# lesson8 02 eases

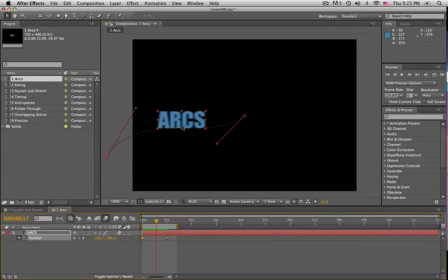0s
Let's move on to easing, and this is a good segue to easing. We'll go into Comp 2 now, Comp 2 easing, and you see we have this text here, ease out.
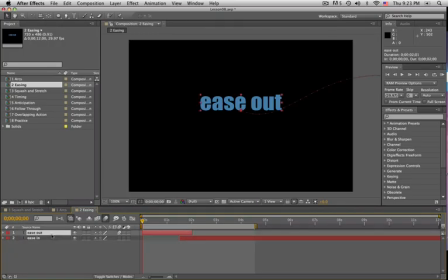21s
If I select the ease out layer and hit the U key to see the keyframes that are already on there, I've already created a motion path for this piece of text. And if you keep scrubbing further, you'll see the text ease in flying in onto the screen.
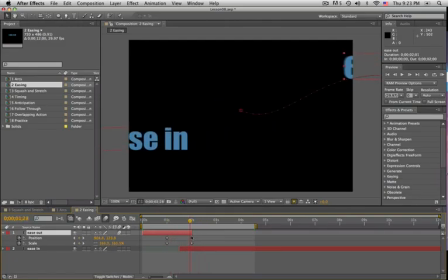36s
Similar to what we just created in the arcs comp. So let's render RAM preview. And I like the nice kind of fluid arcing motion path that they're following, but they come to a very sudden stop. And the word ease out suddenly starts moving at top speed.
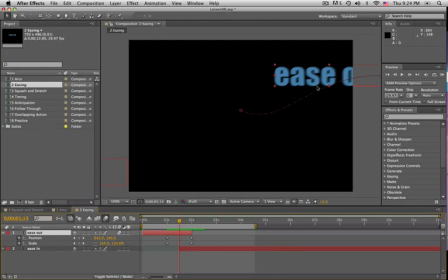57s
Right? You should know by now that you can tell the velocity of a layer just by looking at the little dots along the motion path. And we see that all these dots are equally spaced apart, meaning that from the very first frame of motion at 1 second,
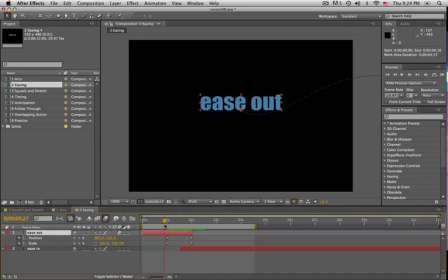72s
when the phrase ease out starts to fly out, it starts moving at top speed and continues on out of the frame at that speed. Similarly, when the text ease in flies in, it's moving at a constant velocity and then suddenly comes to a stop.
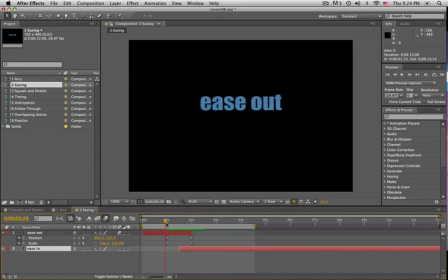92s
Well, we know that nothing in nature can move that way. If something's going to begin moving from a standstill, that thing has to accelerate up to top speed. If something's going to come to a stop, it has to decelerate to a stop.
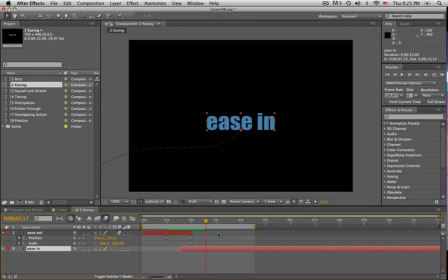111s
It can't instantly go from top speed to 0. It has to decelerate to 0. So that's why our animation here looks unnatural. So again, trying to incorporate our
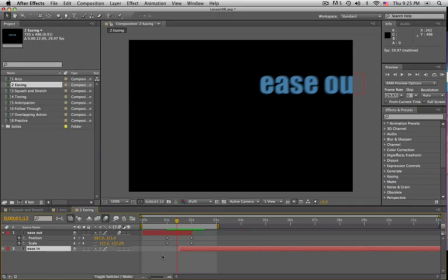131s
observations about nature and the way the physical world works into our animation can help make our animation more believable and professional looking. So by now you should be familiar with Easy Ease. We've used it a couple of times in previous lessons.
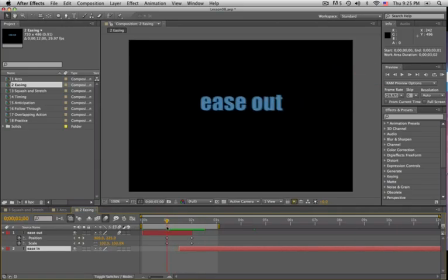149s
So for the ease out text, we want these first keyframes. We want it to slowly accelerate out of this frame, right? So we need to select the position and the scale keyframes here.
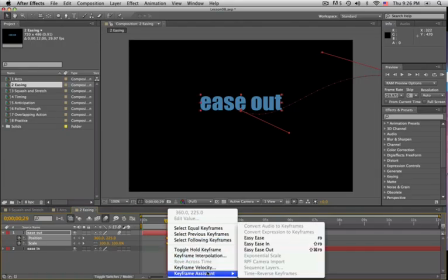164s
We'll right click on them, go to Keyframe Assistant, Easy Ease Out.
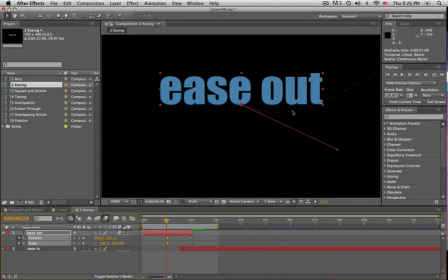168s
And you can see immediately already the spacing between the frame dots has changed. We can see they're closer together near the keyframe, indicating that it's starting out slower and then gradually speeding up.
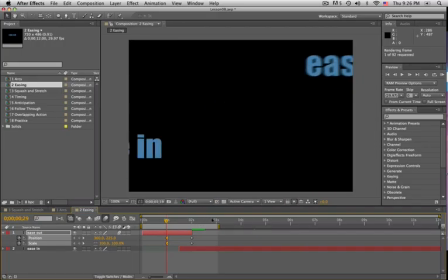186s
So let's render a RAM preview and see what that looks like. So see how it begins to move, and it looks much more natural and fluid now when the text ease out begins to move. So similarly, let's do the same thing to
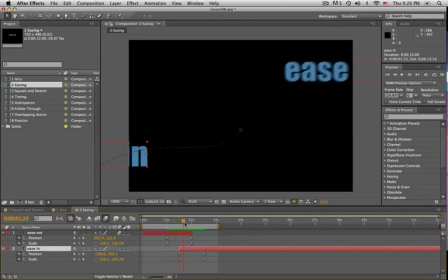202s
our layer 2, which is the text ease in, which flies into screen. So in this case, we want to manipulate the second set of keyframes where the layer comes to a stop. It needs to slowly decelerate into this keyframe.
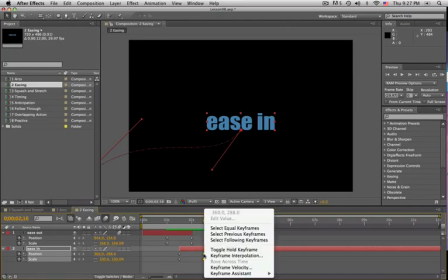219s
So we'll select the second two keyframes, right click on them, go to Keyframe Assistant.
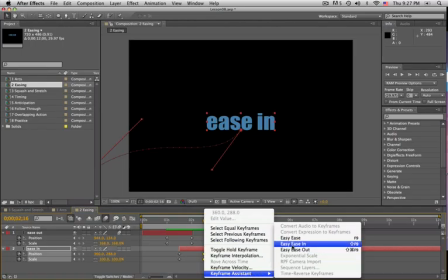224s
In this case we want to choose Easy Ease In.
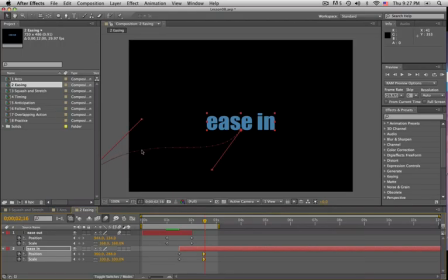228s
It's going to cause our velocity to slowly decelerate into that keyframe. Let's render this RAM preview again. There we go.